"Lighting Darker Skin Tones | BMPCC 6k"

but i got no welcome to another dead donkey production video uh today we in a park we vibing uh you see i got the little dead cat on the mic but i'm gonna do some nice interesting concepts today for a lot of my beginner filmmakers out there those who are not used to using darker skin tones for subjects you know maybe where you live at it's a little colder it's a little more european-ish but we're gonna vibe out got my little uh subject right over here but you ain't got a pan you're gonna see in a second and we're going vibe but remember if you like everything that you see here today including the luts any colors the color correcting i will be selling packs eventually but let me know in the comments down below but let's just dive right into it you feel me okay so you see in this shot in particular um she's mostly just sitting
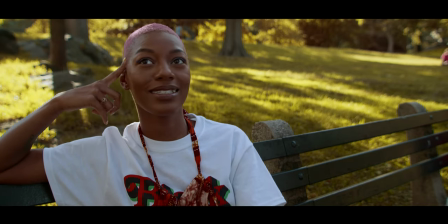here on the park bench now obviously what you don't see is that i have
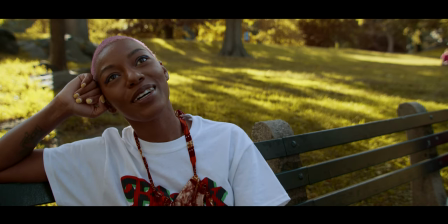michael who has been in a couple videos before um he has a five-in-one reflector disc disc. So what I use mostly was like, you know, either the white end or the silver end. And then when I use a little bit of the gold, but when I get there, I'll kind of show you how we use that when we do it.
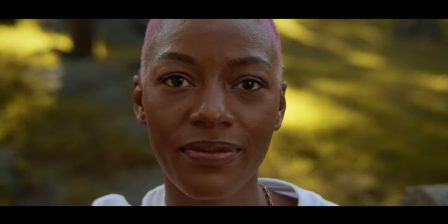So let's kind of just get into this closeup so you can see a little bit better. So in this one, you see this is a closeup of her face, right?
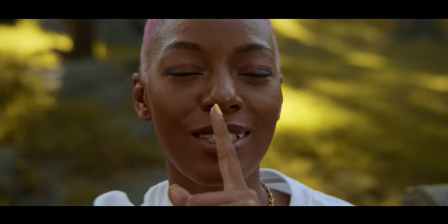You see her face for the most part, you still pretty much see all the features, but we're kind of moving the white end of the five in one reflector disc,
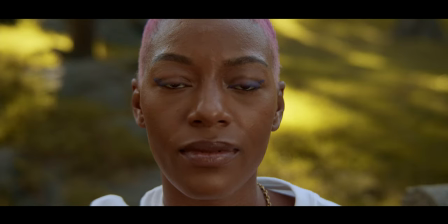giving her a little bit more light to her face. Now, when you're working with darker skin tones you want one a little bit more light but also you want soft light because the thing about darker
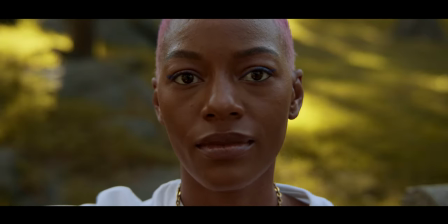skin tones is it's not best to usually blast them with tons and tons of light but also you want softer light because when it comes to darker
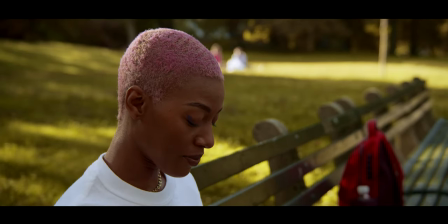skin it seems like we have better roll off when it comes to the skin because the way our skin absorbs light and then even from this angle
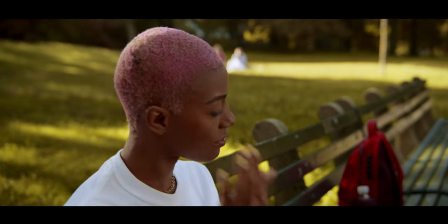you see we're using the silver side so the silver side isn't quite as soft as like bouncing the light that's coming technically from behind her to
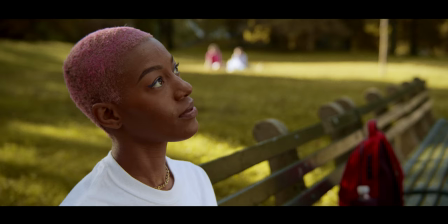the front but it's still soft enough to the point, you can see the difference in her face when it comes to the light. And if I'm going to pause the frame right here, you can still see a little bit of that glow. And then if I put on like the IRE charts, where you can check for exposure, for example,
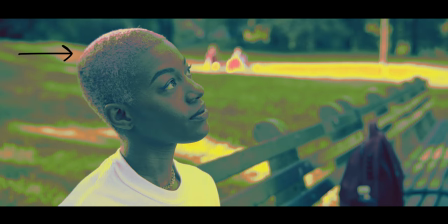you'll see where a lot of the green that's kind of giving her the edge behind her and like the pink that's hovering above her on her head. It's also starting to transition because we're bouncing it back onto the side of her face, but visibly it doesn't look that way.
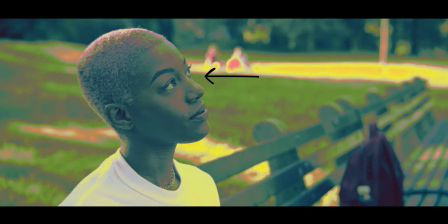But according to the IRE chart, you can see like it is being put back onto her face and you can see the difference in her face.
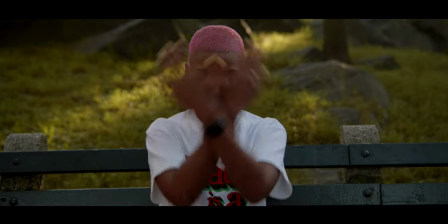So doing stuff like this can definitely help. Now, this one, we're not really using much of anything like the Fiverr Reflected Disc.
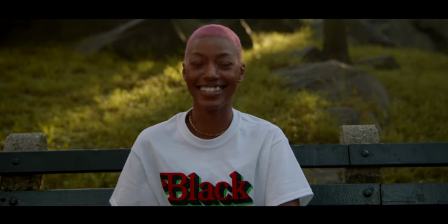This one is something I think I've kind of, I wouldn't say I've developed,
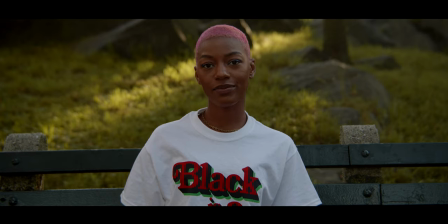but something that I use that most people don't realize is that you can have your subject sometimes wear lighter color shirts to bounce light back onto their face. It's not a whole lot, but you can see it's a little bit later in the day. so her shirt is actually providing some of that bounce from like
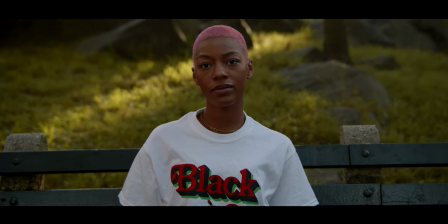you know the ambient light from the sky the sun and all that stuff kind of filling in some of that shadows as well now this
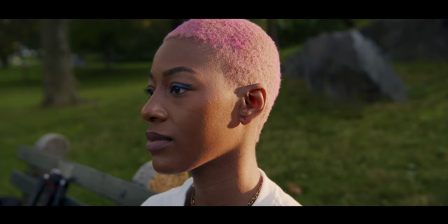one in particular you can see the sun is obviously setting so it was peeking through the trees just enough and what we did was once again use the 511 reflected disc to bounce some of that light back onto her with the white side and ultimately you see it's filling in some of the
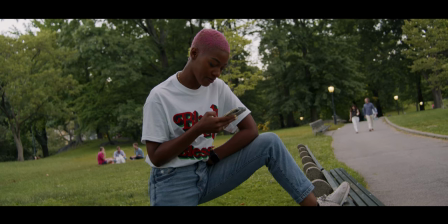front of her face and same kind of function with this one you see it's kind of giving her a little bit edge
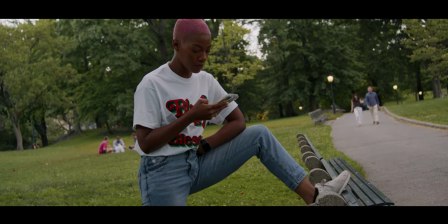in terms of the direction the light is coming from at this point it's a little bit later but it was a little bit more cloudy but at the end of the
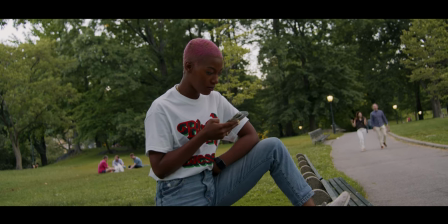day the whole point is you can do things like have your subject wear lighter shirts to help lighten their face you see it's not too
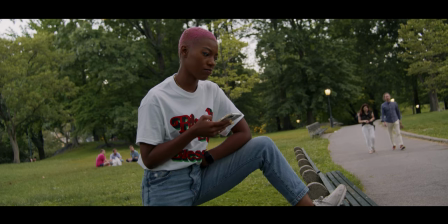contrasting on her face it does provide a soft bounce light and it kind of fills in and makes her skin look very, very appealing when you're doing something like this. More of the story is mostly just when you have people of color,
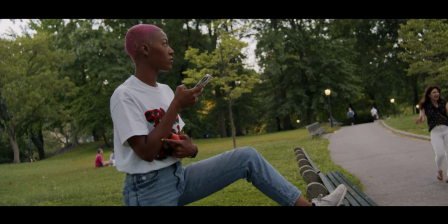your main function or your main thought process should not be to flood them with so much light because don't get me wrong, like it can help in some situations.